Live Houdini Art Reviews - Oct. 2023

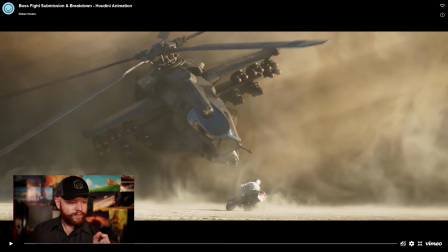Now, I will say this. One of my critiques for this actually is in the smoke movement itself.
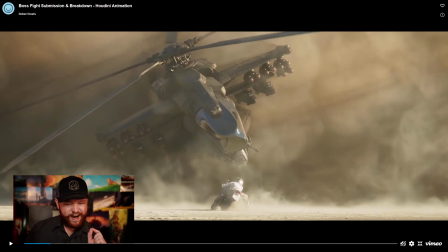I don't think it's quite nailed yet. It's close. It's really good. But I just think what would really sell this is more interaction with the elements that we have right here.
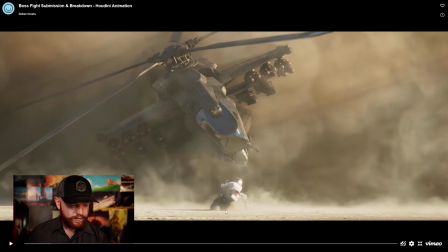So you have your biker dude, right? He's sliding. He's drifting to the side.
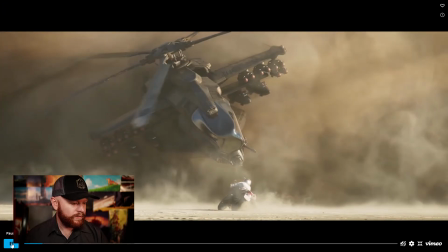I think there's some smoke like right here, right? But I think this needs to be more prominent. And I think also it would be good to look at some references and see, okay, if he started drifting back here, maybe this should be more of a predominant feature.
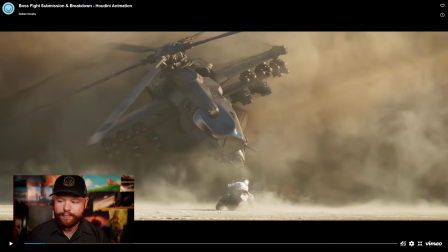And maybe as well, we should have some smoke kicking up over here, have some more interaction where the wheel and the ground is. That would take it up a notch. The other thing that would take it up a notch is if we take a look at the smoke direction here,
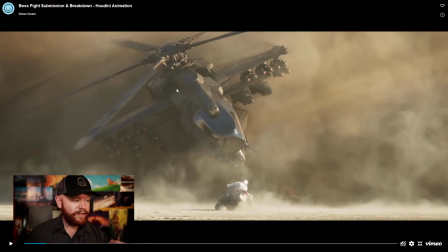we have a helicopter that is really close to the ground and pushing a ton of air going downwards. So that air would go down, it would hit the ground, so you'd see that smoke going in that direction,
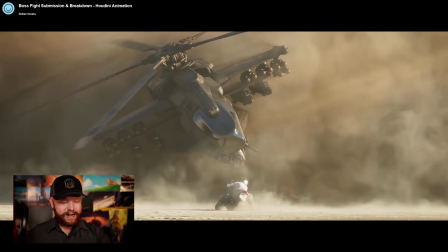and then it would fan out across the ground, and probably some of it it would just fan out across the ground. So I guess for the smoke that's mid-background, to have more of the direction fall in line with what the
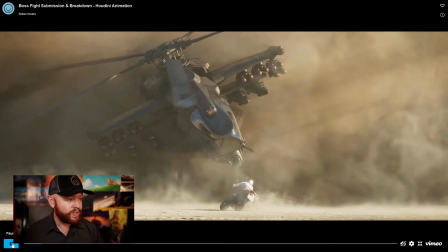helicopter's doing would also add another level of detail.
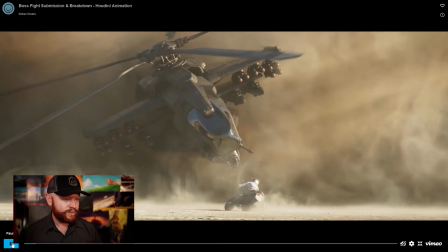That's really cool. Cool, I guess this could be a gobo and a light, but cool God rays going through here with the dust.
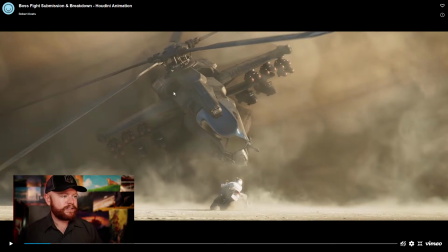That adds a lot. Adds diagonal motion that's also juxtaposed to the helicopter. So you have this diagonal here, diagonal there, and you're getting that contrast in compositional motion.
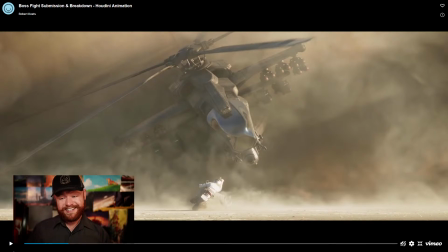And that's also really effective. It creates tension when you have two diagonals going like that to each other.
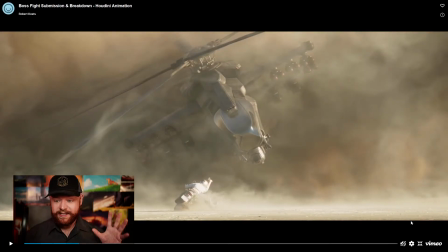Anyway, these are all great things to recognize. It's a really cool project. I think that it was executed well.
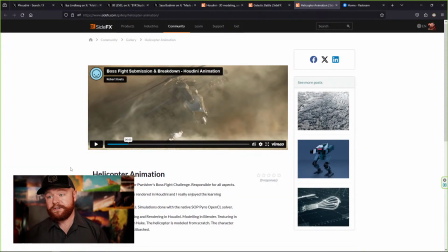Great breakdown as well. So congrats, Robert. That's a really awesome project.
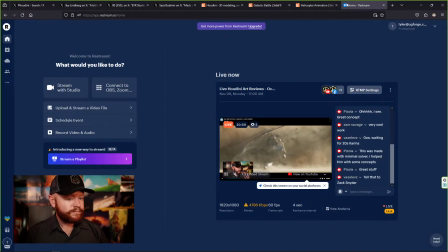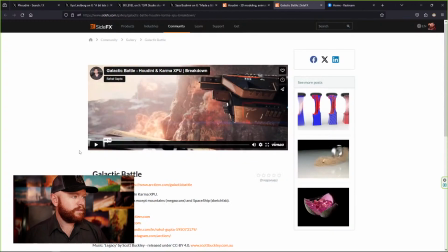All right. Let's see. How are we doing on time here? Oh, we're about 30 minutes in. I try to keep this around 45 minutes. So we're doing good. I'll try to speed it up a little bit here, though. This is by Rahul Gupta, Galactic Battle.
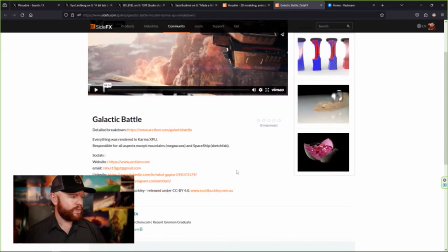This was everything rendered in Karma XPU,
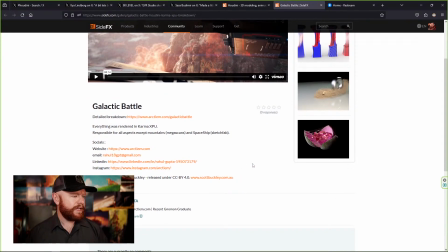responsible for all aspects except mountains and spaceship, which were Megascans and Sketchfab.
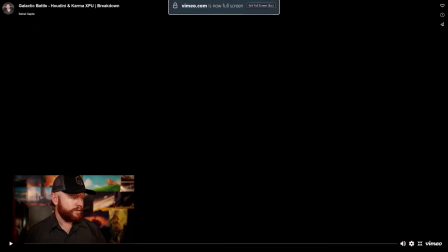Sweet. Let's check it out. Nice. Some explosions, spaceships, really cool smoke,
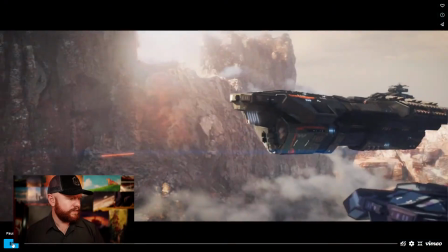rocks falling down, things going crazy. Yeah, all in all, it's pretty cool.
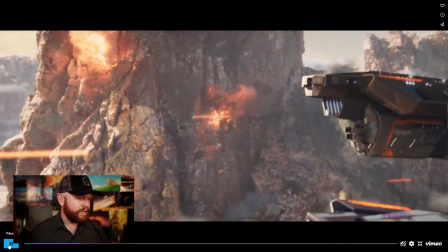Got some lens flares.
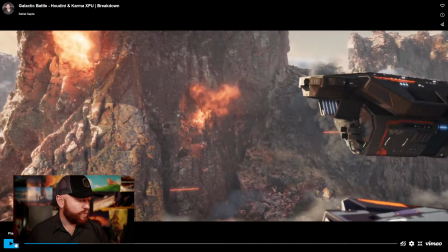Yeah, this is first impression here. It's really cool.
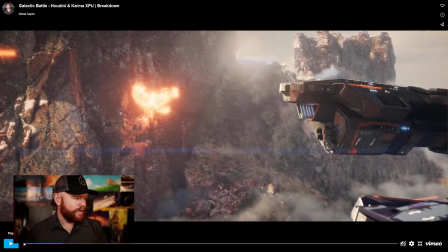I like what's going on. It does feel heavily composited,
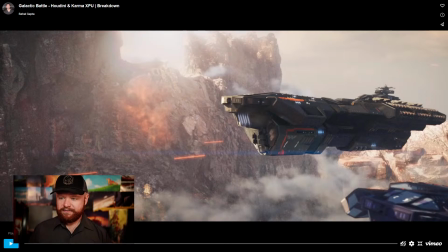and it's difficult to say if that's good or better in this case or not. Excuse me. Sometimes when you have CGI objects, you want to cover it up with lots of compositing.
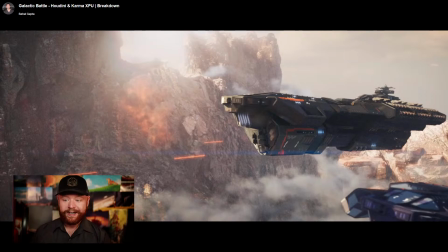So what I mean by compositing is you want lots of glow, you want lens flares, you want things that go on top of a CGI model so that it doesn't seem as CGI.
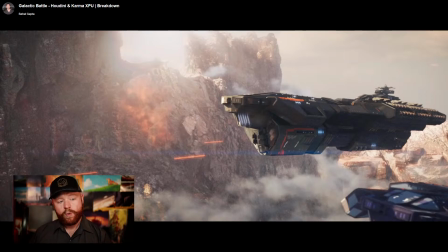So sometimes it feels more realistic by adding in more glow and like filmic grain and all these different little tricks. Ironically, though, the more composited something is, the more it's like, oh yeah, that's like a fake looking thing. So ironically,
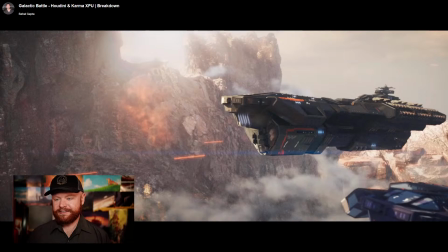sometimes over compositing things can make things feel less realistic, ironically, because it looks composited. On the other hand, if you don't do enough compositing, then things can feel really CGI, which is really fake.
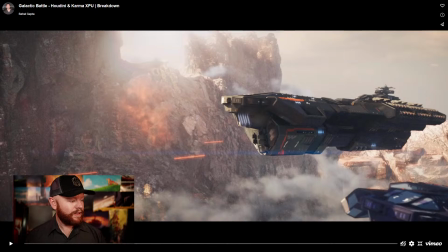So it's a hard balance to get right, and I think Raul's doing a good balance right here in general.
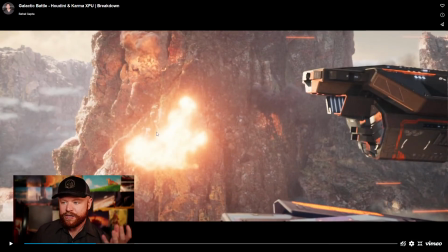If it was me, I would just go a little bit less glowy on everything. I mean, I think we're getting to the point here in our explosions where this is just a glowy blob, and I think that this could do for some more detail.
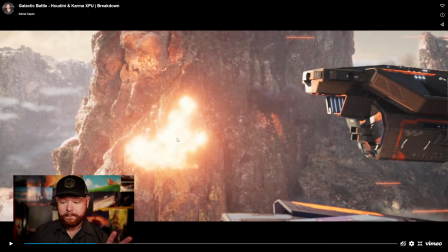I mean, imagine this wasn't a glowy blob, and you could actually tell the shapes of the flames. It maybe has some sparks, fly off of the mountain here. I think, honestly, because this is a mountain,
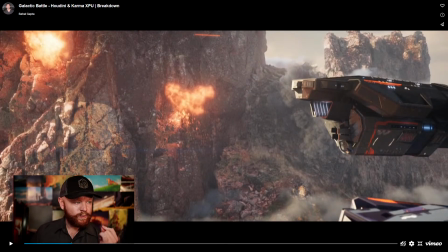what would make these impacts feel even heavier is if it relied on more fast moving RBD, like rocks exploding. I think that would make it more action packed.
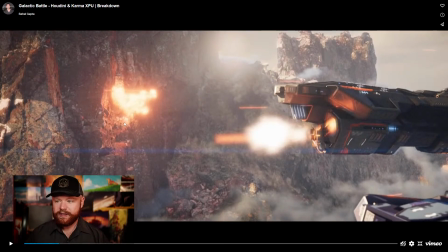And by having rocks explode, like let's say in front of this little thing right here, it would break up these bright areas. So with explosions, if you want to have them look more detailed, a lot of it honestly is in the RBD.
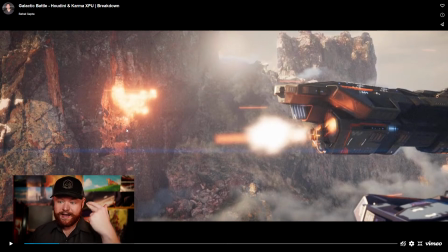It's having a piece followed by fire, followed by a piece, followed by fire. Again, it's just layers. That's, you guys, that's the key to everything here. It's layers. CGI, art, painting, whatever, just layer as much as possible.
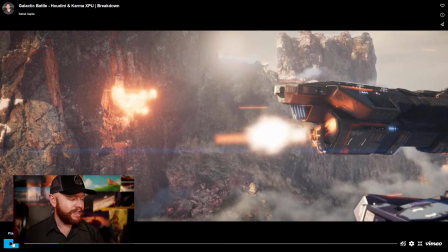If you layered more rock debris in front of these guys, I think that would add darks and lights and add more contrast, and it would look more action-packed.
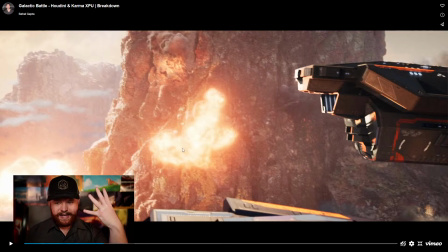Especially for this guy, or just had some rocks that were flying out from that, or I guess in the direction of where the bolts came from.
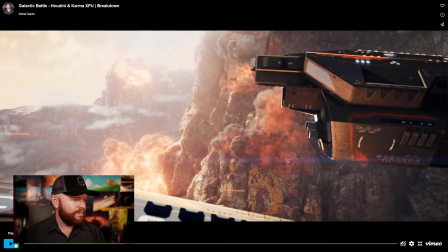Yeah, I mean, I love the fact that mega scans in Sketchfab were used here.
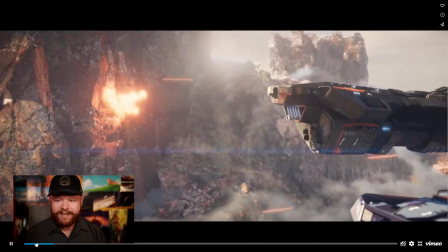Also, I think that just, makes a huge difference. Having some models, some textures.
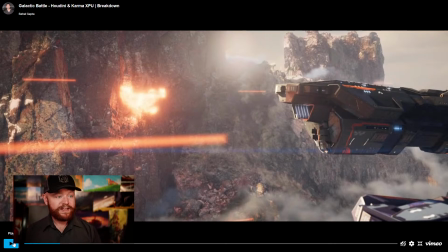It's not just about models and textures either. It means that your lights have something to work with. And when your lights work with stuff, it just looks cooler. And that's totally happening right here.
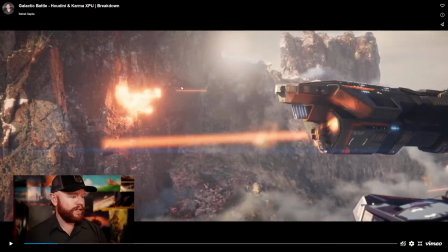I do like how the debris were falling down like the mountain was crumbling in itself.
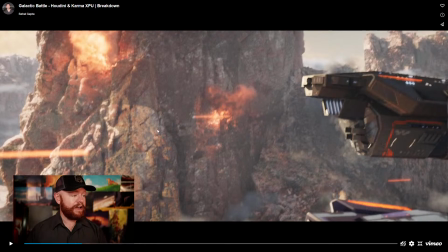That's a great layer. I would add more of that, and I would have more of the rock chunks following a specific direction on impact.
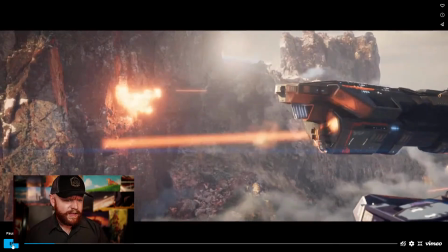But that's definitely looking really cool. And then, yeah, the camera movement's also really good.
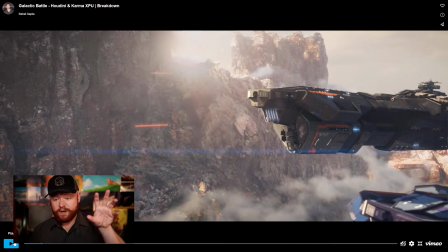I like how there's camera bobbing happening with the shots. It's almost like you're in a spaceship and, somebody's firing those bolts and it's got quite a kick to it. So the camera's, shaking or you're getting hit. Whatever it is, it's interacting with the scene.
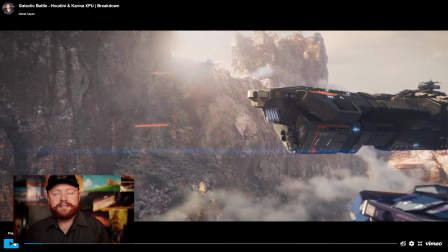And that's always a great thing. That's always makes something feel more immersive, like you're there.
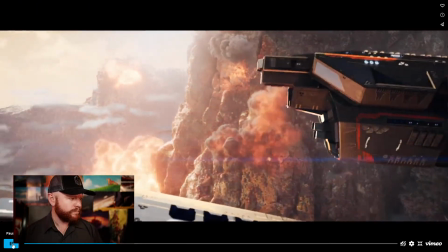And it adds a lot to the quality as well. Anyway, yeah, there's that cool breakdown as well.
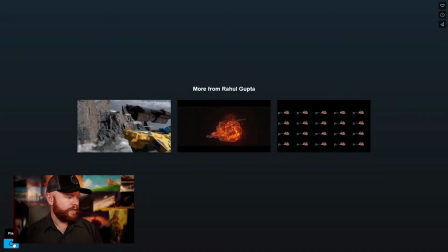Yeah, we'll just watch the rest of it here for a second. Yeah, I like the breakdown. I like the concept.
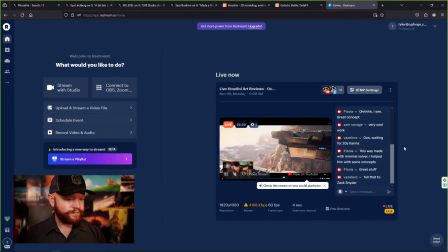Great job there, Raul. That was cool. This was made with the minimal solver.
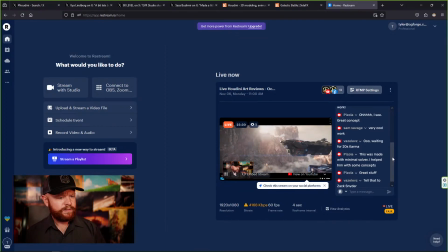I helped him with some concepts. Oh, that's awesome. Cool. Yeah, I didn't know you worked on that there, Pizzola.
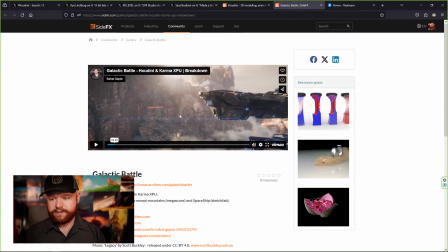But yeah, I think it's a cool looking project. It turned out great.
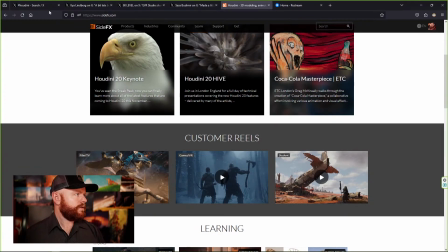All right, let's do one more here, you guys. Got this dandelion thing.
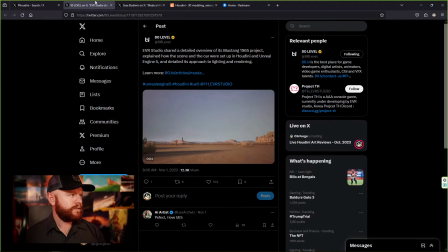Twice, apparently.